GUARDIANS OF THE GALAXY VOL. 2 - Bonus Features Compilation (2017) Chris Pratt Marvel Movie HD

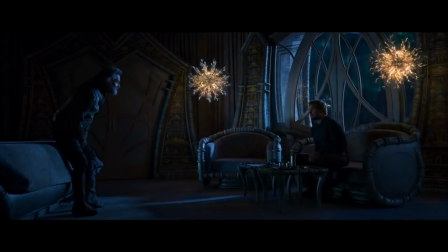12:27 It's fortuitous you listening to this song. You know, Brandy?
For instance, Brandy by Looking Glass, literally the lyrics are spoken to Quill by Ego.
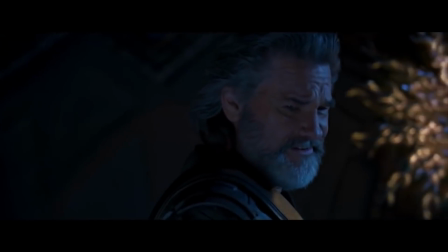12:39 My life, my love, my lady is the sea.
Brandy is the story of someone who has forsaken love for the sake of what his higher calling is.
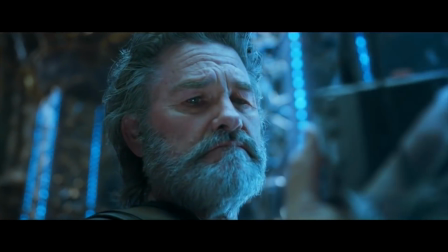12:51 And it's something that Ego uses to justify to Peter Quill, basically the destruction of the universe.
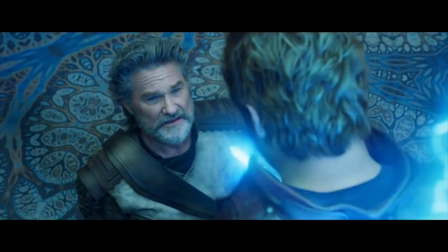12:57 Peter, this is the sea.
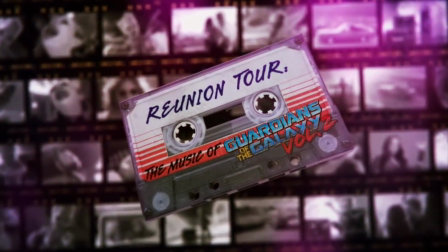13:06 So big and so strong. Come a little bit closer. I'm all alone, and the night is so long.
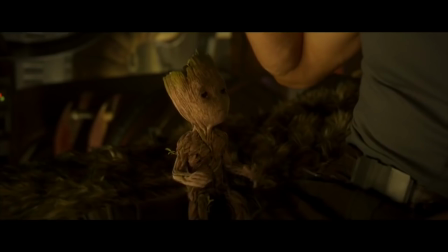13:18 The Cat Stevens song at the end, Father and Son, is really moving.
It's not time to make a change.
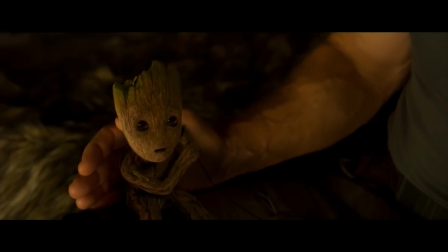13:26 Just relax, take it easy.
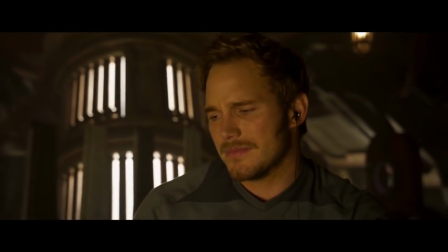13:29 It's a song about a father's love and words of wisdom to his son, and it's about Yondu and Quill.
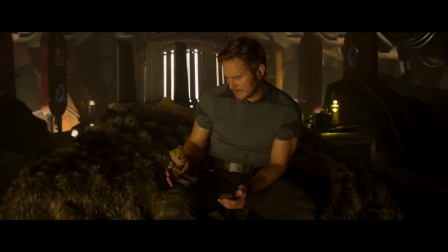13:36 If the mixtapes of Meredith Quill were her way of communicating with her son,
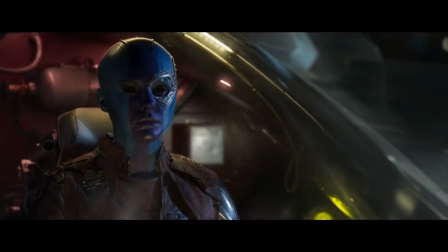13:41 the music on the Zune is Yondu's way of communicating with his son.
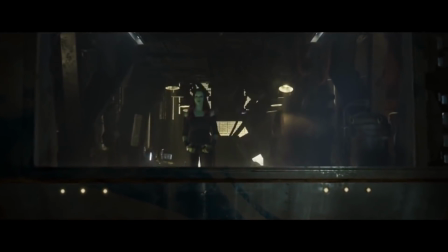13:46 I am old, but I'm happy.
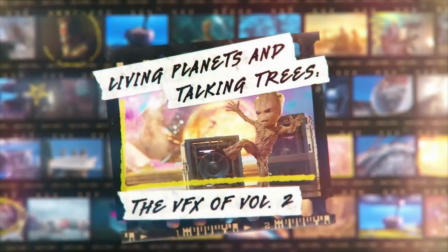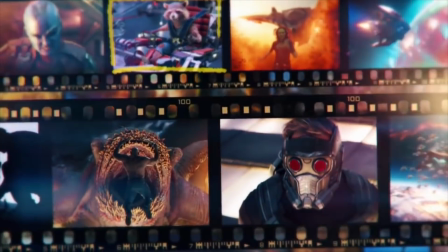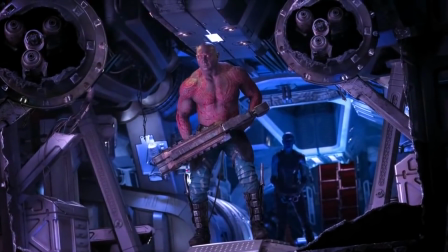14:03 You've got Dave Bautista, who's like 6'3" or something, and Chris Pratt, who's same sort of height.
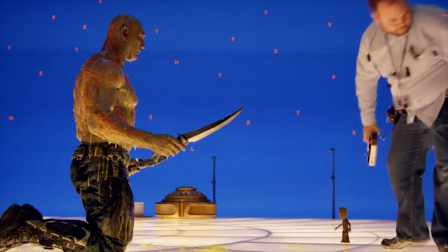14:07 These two big guys, and you're standing next to this little 10-inch tall character, and that becomes photographically certainly a challenge.
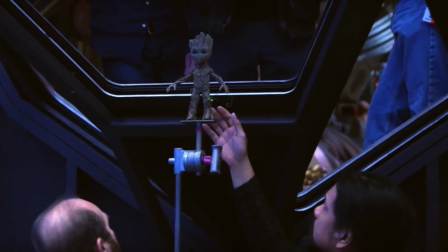14:15 We would always have a stand-in, a 10-inch maquette that we would put down in the scene and say, this is how he is.
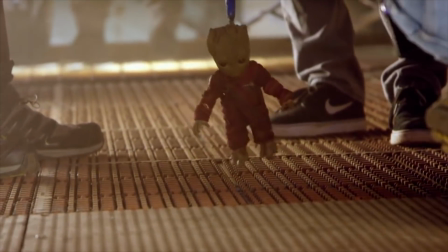14:22 That gave me and the cast and everyone else involved a much greater sense that there was this little character there on set all the time.
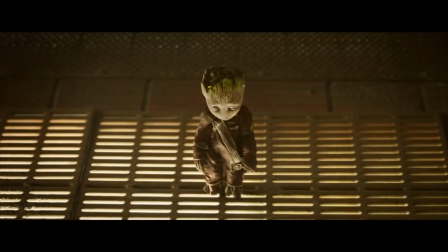14:32 Oh, man, what did they do to you?
There is something about him that works in a way where your heart just melts.
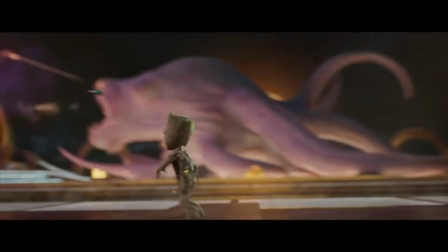14:38 But he's also a bit of a jerk. That selfish, jerky attitude is what makes him work.
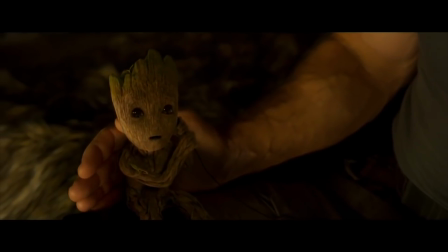14:43 he is unbelievably adorable at times. But if he just was unbelievably adorable all the time, it would just get so saccharine we couldn't handle it, because he also does kill people.
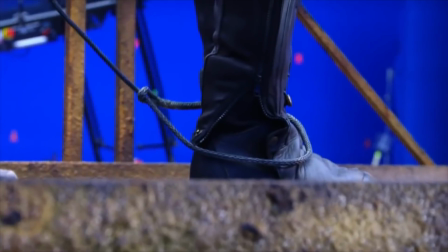14:54 Okay, we're set, and 3, 2, 1, go.
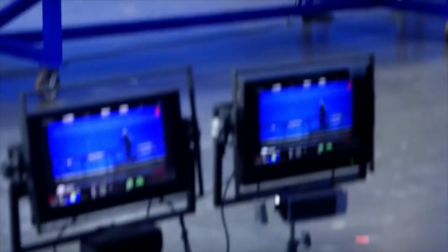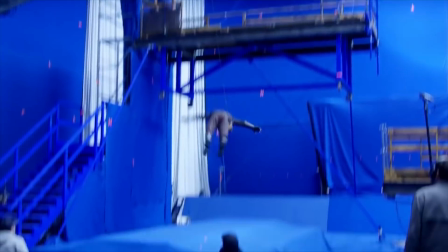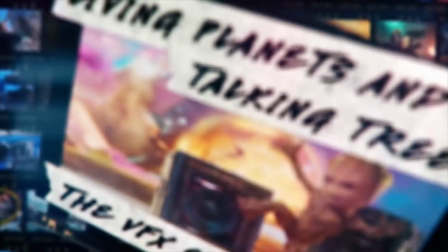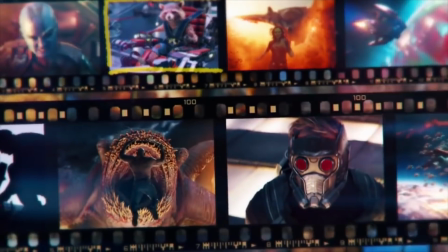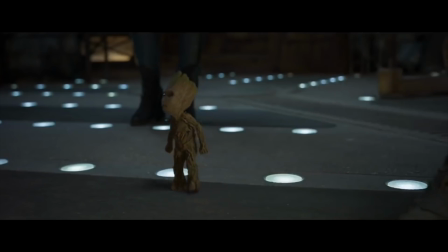15:32 Baby Groot might be the star of the entire show.
I'm Groot. I am Groot. I am Groot.
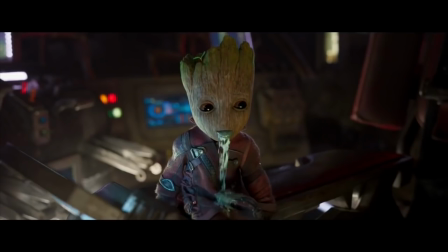15:37 I am Groot. We're gonna need to have a real discussion about your language.
Legacy Effects created the original sculpt based on artwork created by the Marvel Visual Development team.
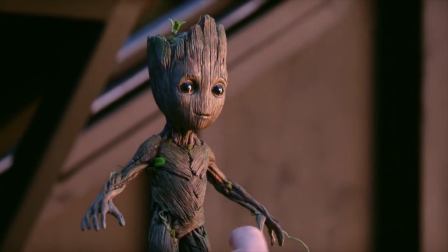15:50 And once Legacy had created this practical sculpt that everyone bought off on, we then handed that over to our visual effects company and said, okay, start building this.
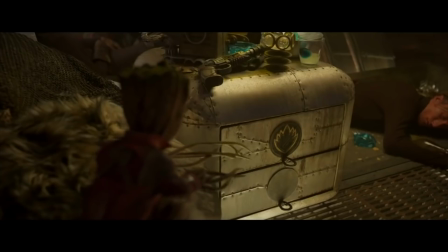15:58 Let's see how he moves and how the internal vines move and how much do you make his face move. The older Groot has a crusty series of panels of wood that you can use to articulate.
I'm Groot.
But we've now got a young, smooth-barked face.
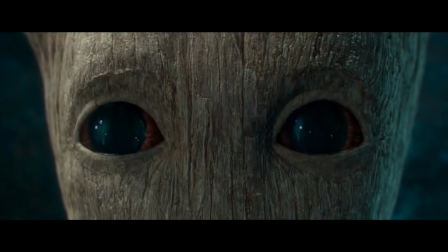16:14 So how do you make a smooth-barked face move and animate so it doesn't look like a big stretchy piece of rubber?
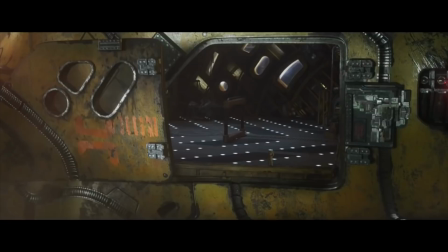16:20 Out of the way, dumber, smaller Groot!
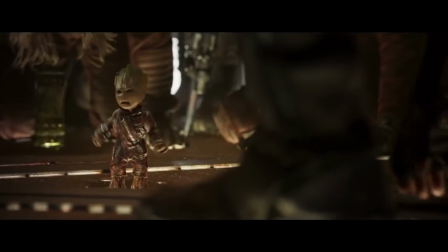16:24 Baby Groot is much angrier than adult Groot and is hitting Drax every chance he can get.
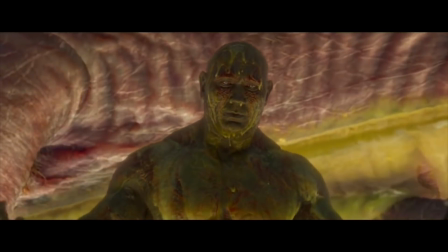16:33 What?